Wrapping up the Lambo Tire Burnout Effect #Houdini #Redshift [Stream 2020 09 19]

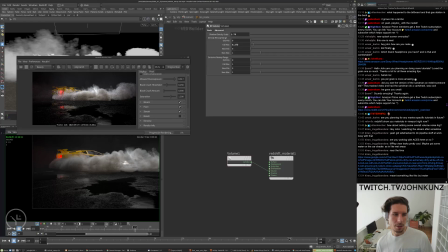And then I think that this shadow density scale I jacked up quite high as well. It was just just add more contrast and more darks or whatever to it.
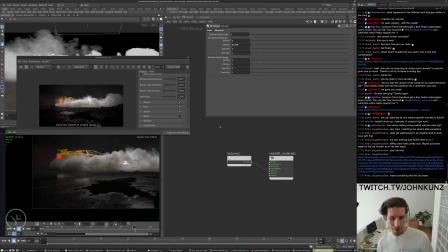So if you take a look without that, it's kind of like the problem I was having originally where everything was feeling pretty flat. So just increase this density up pretty high. I don't know, felt that looked like a little bit more cinematic or whatever.
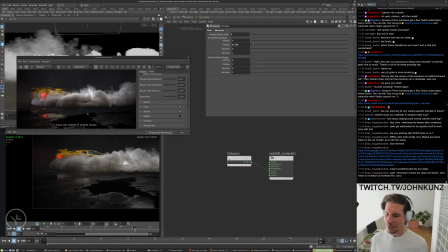No, it's okay. It's yeah, I know it's overall it does feel very toyish, very makes it feel pretty fake. But yeah, I appreciate comments and suggestions and everything.
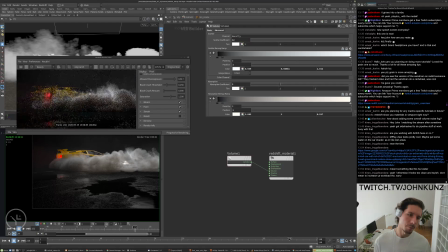So yeah, and then this scatter coefficient, maybe it ended a bit too high or too bright.
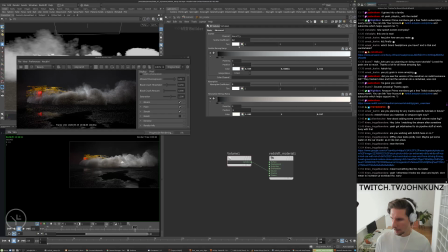This is just like the overall highlights or specular kind of response of things.
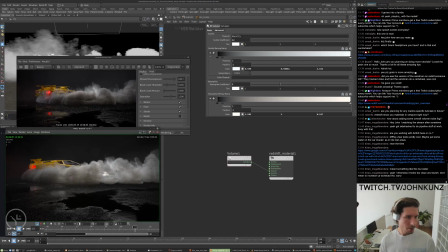But yeah, I think this is a bit better now with just
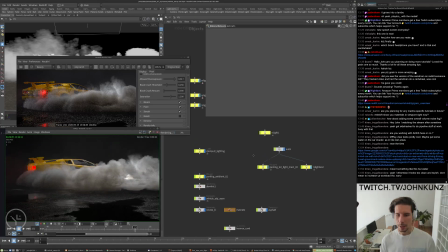less kind of ambient lighting or whatever on the vehicle. You can take a look even without this dome light.
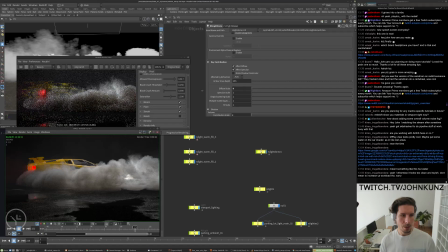The other thing I was playing around with was just eliminating the diffuse contribution of that environment light. So it's basically just showing up in reflections. Maybe that is like a better way to go.
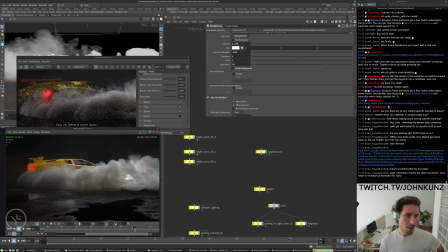So the idea is like you just get some little glints of specular highlights. I think that's another thing that's making everything feel a bit toyish, is just that there's nothing really for
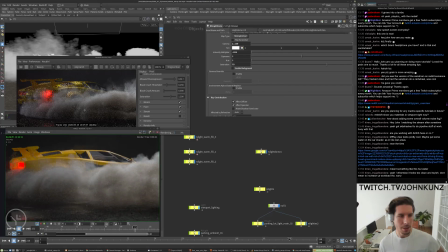like it's just a big area light or grid that's doing a reflection or a specular highlight, but getting some little pops or glimmers or whatever you want to call it, like just makes it feel a bit more real.
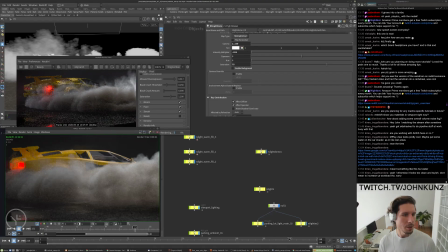And like this, you're never really going to have a vehicle that's in complete darkness in a parking lot or whatever environment we're saying that this is.
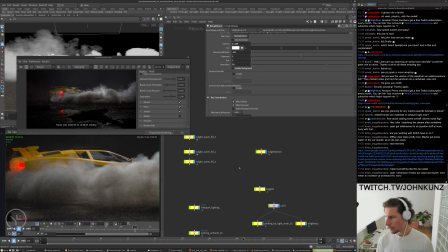All right, let's take a look at a different frame.
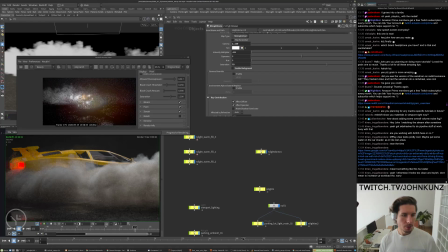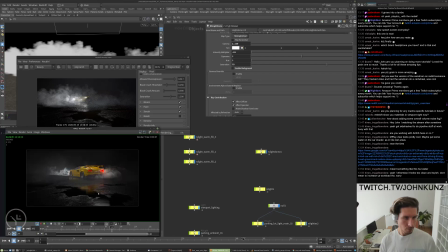So yeah, I think just burying some stuff into the
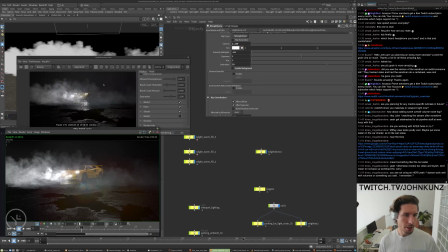kind of cool to see it coming in and out of shadow or whatever.
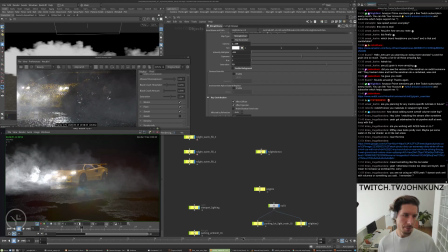So I think with the ambient lights and stuff like that dialed back, it's definitely a bit more interesting.
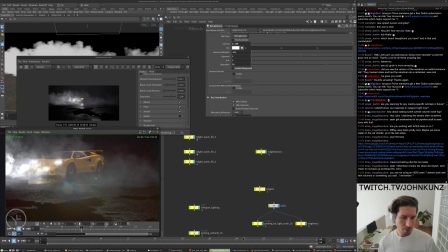Just more real, I guess, is like it doesn't make sense for this cement to be so dark and then this to be illuminated.
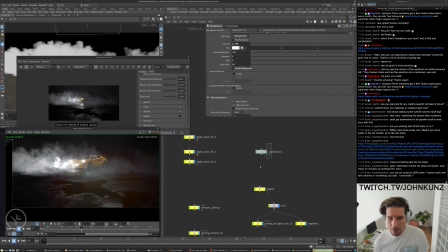Doesn't work well with volumes or something. Yeah, so this HDRI, I mean, in general with Redshift, the like it will always light up your fog and everything like that.
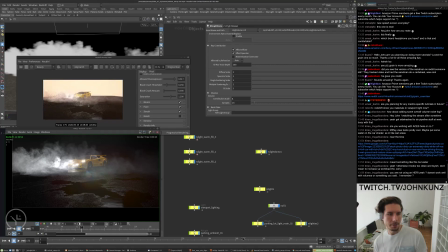So if I turn the environment light on for everything, this is how it looks. So it's lighting up the fog, it's showing up through the background.